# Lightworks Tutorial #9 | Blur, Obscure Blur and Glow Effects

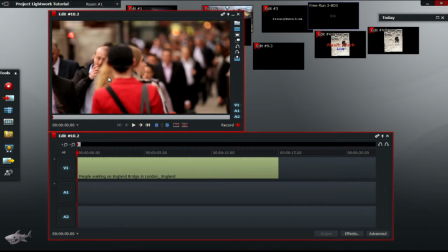[0:00]
Hey guys, and welcome back to another awesome Lightworks tutorial. A couple of the previous videos, we learned how to add 3D DVE and DVE to create awesome cinematic intros and effective outros. This time we're going to learn how to use special effects in videos.
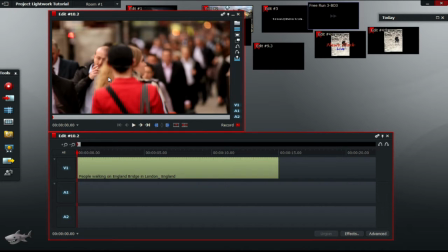[0:17]
The special effects in this video will be blur, obscure blur, and glow. The obscure blur is a great tool to blur people's faces, while the blur effect can make it seem like there's fog in the video. If your video seems gloomy and dark, the glow effect is awesome at
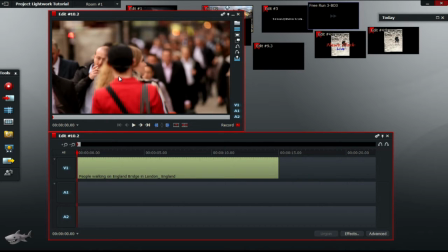[0:37]
lighting up dark patches to make your video seem more vibrant and happy. Okay, so let's get into it. Firstly, let's start off by right-clicking your video and selecting Add Effects. Next, scroll down to Stylize. From there, choose Glow.
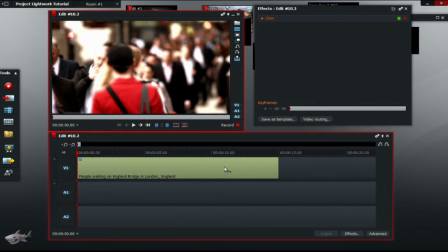[0:59]
In the video, you can see dark patches where the light doesn't shine, as you can see there, such as the sides of the video and the back wall. By the looks of this video, you may expect it to be shot around late afternoon, maybe 5 p.m.
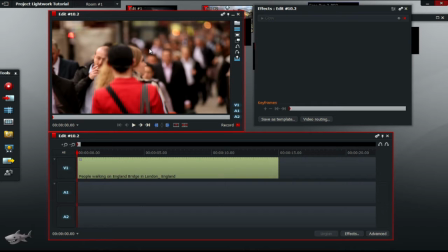[1:16]
Using the glow effect, you can change the time by making dark patches glow to represent that the sun is at its highest peak. To do that, adjust the feather
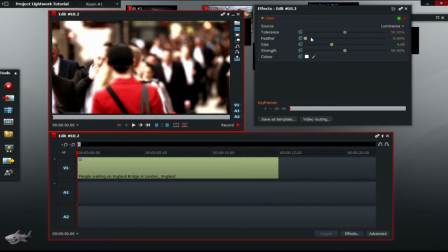[1:29]
of the glow effect to 100% and leave the values for tolerance, size, and strength. You can also change the color if you want, but I will just leave it as white for now.
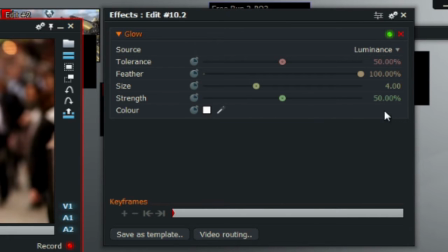[1:50]
The source value, which is located there, is the intensity of the glow, which includes luminous, red, green, and blue. As you can see, luminous, red, green, and blue. For the source, select red.
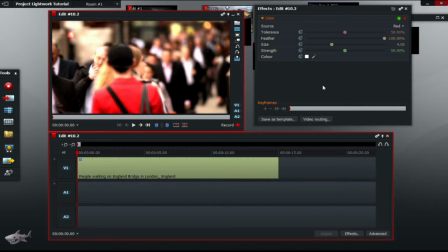[2:06]
Now, once you have inputted your values, I will play a before and after of the edited video.
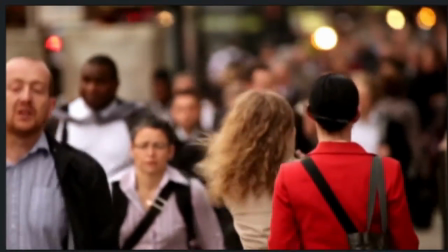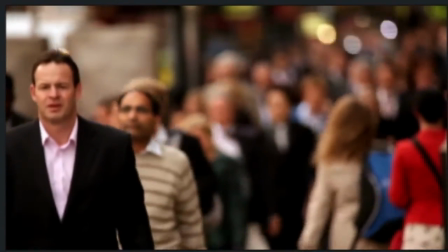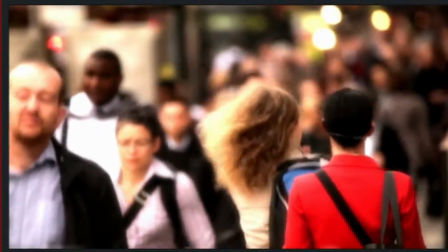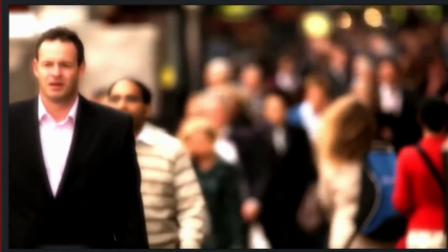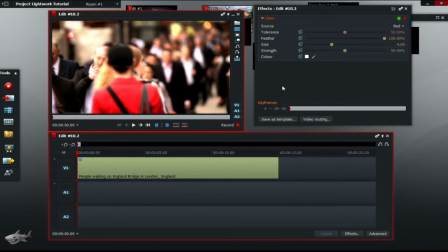[2:44]
As you can see, the video seems to be shot around 12 p.m. because of the high luminosity in the dark patches in the original video, such as the back wall and on people's faces. The shadows on the people walking have also changed to make the viewer think that it is actually 12 p.m.
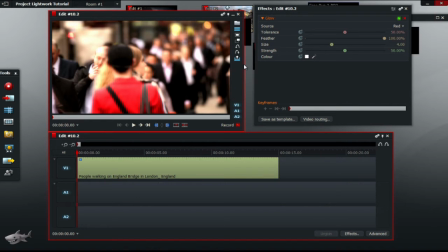[3:04]
Now, I'll show you the effects of the source value. If you would change the source value to luminous, the shadows give us an idea that it might be around 4 p.m. because there's not as much light as red,
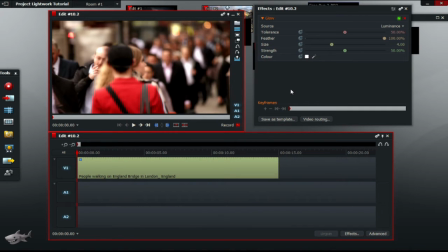[3:22]
as you can see in the video. While if you adjust it to green, it looks like 2 or 3 p.m. because of the shadows once again. The shadows are much lighter than luminous.
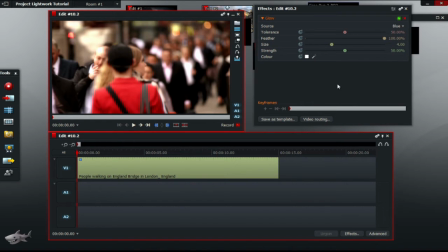[3:38]
The last value is blue, but I wouldn't use it because it makes weird shadows along the back wall, as you can see there. It makes weird shadows and it doesn't look right. Of course, you should experiment because not all videos are the same.
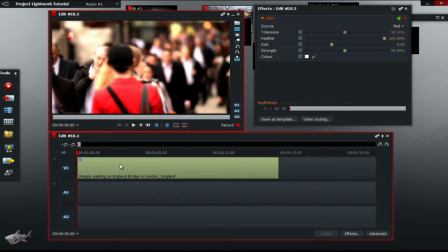[3:55]
Next effect we're going to add is the obscure blur effect, which blurs people's faces. Before we do that though, we must decide which person in the video we're going to blur.